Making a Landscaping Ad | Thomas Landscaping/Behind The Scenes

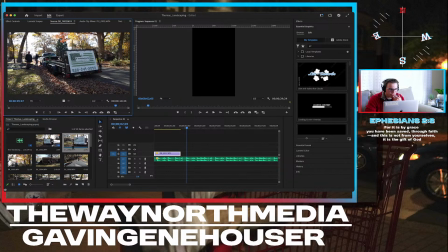Actually, I might like this one more, to be honest, because we don't have... Oh, don't do that. We don't have the entire screen to work with anyways, so let's go like that. It kind of unveils, and we've got the fall leaves on the ground.
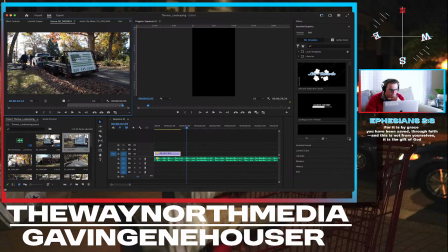We've got them in the background here. So let's kind of see how that looks real quick. Let's throw it in the same spot as this guy.
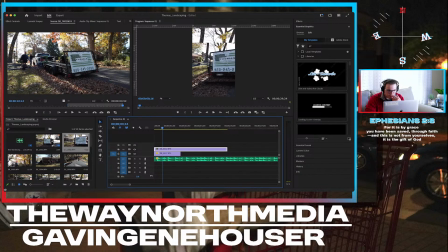Let's get it framed up. So I think that was what, 178?
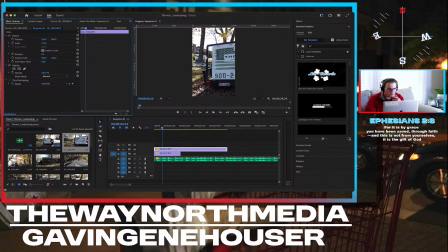Yep. So now let's move this over. Okay, so we're... I wish I didn't say so much. I'm sorry about that, but I guess I do. We've got our phone number not fitting here. Let's see what we can get.
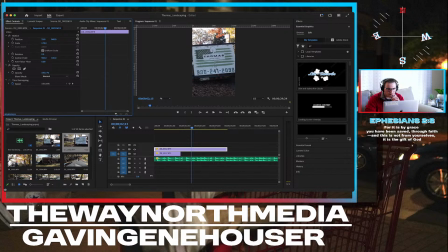We can afford to start from farther away. Because we're rolling into the phone number.
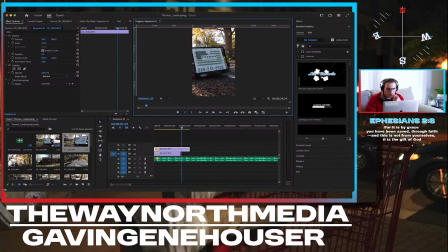We'll do that. How much wiggle room do I have? Not very much. So let's try 200. Let's see what we get for that. 200. I think my
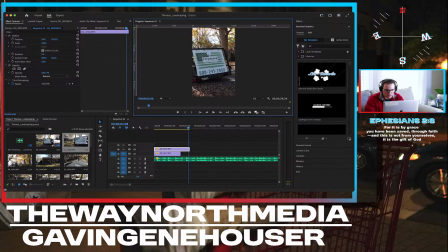pause resolution is at half. Okay. So let's turn that to full.
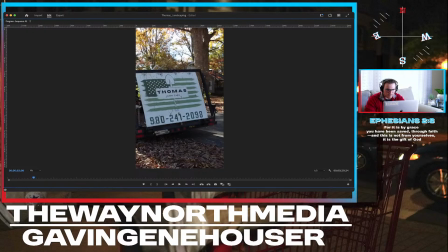Basically, when it's on there, it's just going to show me like how blurry it looks, and I don't like the way that looks.
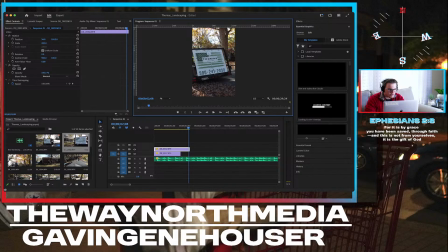So we're not going to go with 200. We're going to go with 178 still. And we're going to pull that back up to the top and move this over. Yep. Okay. So now let's have a look. And see, that's a lot better.
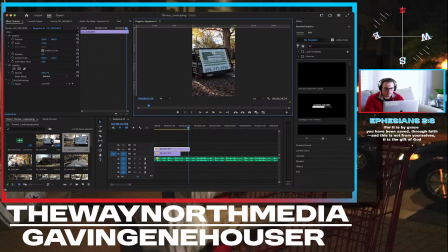It's a lot less muddy. Yeah, so we're going to go with that. I wish we didn't have to, but it's okay. I do want the first shot to be steady like that.
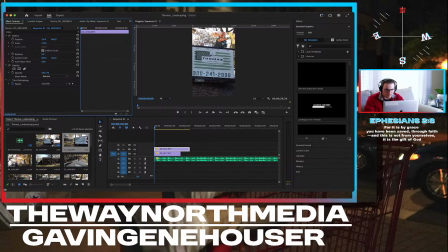And I also don't want it to be crooked. And unfortunately... Oh, no, okay, we made that work, right? Nope. Bummer. So this needs to extend a bit.
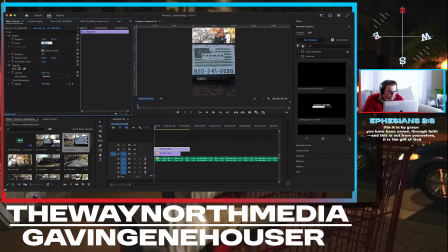There we go. Nope. One more. Let's go one more up. Because I think we have a little bit of the corners that we're showing. Okay, perfect. So now we've got that. Let's drop our position there. And let's roll through here, see what we're getting.
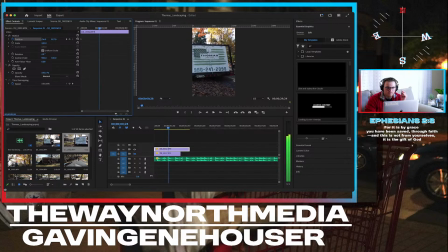So now we're getting a lot of negative space on the right. I don't want negative space on the right. There's no action on the right. We have our guys and our company truck on the left.
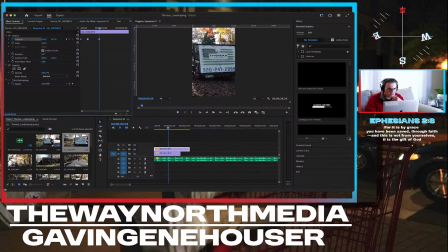So we're going to want to try and keep that phone number in as best as possible while also trying to keep the camera on the truck and the guys and everything like that.
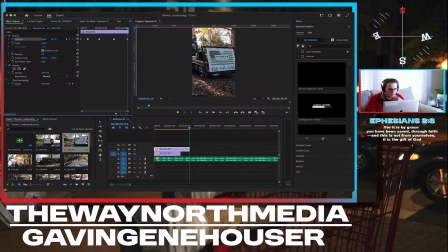So we're not centering our camera. We are just trying to make sure that it is... Alright, let's see. Let's
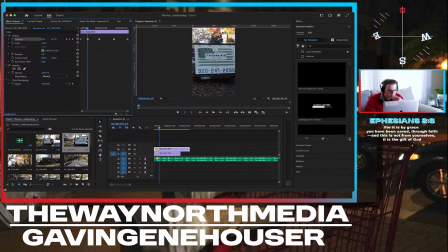go back to here. So that one's got maybe a little tiny bit of... Nope. No, it doesn't actually. Let's go to the next one. And it's coming up a little bit, so we'll drop it down some.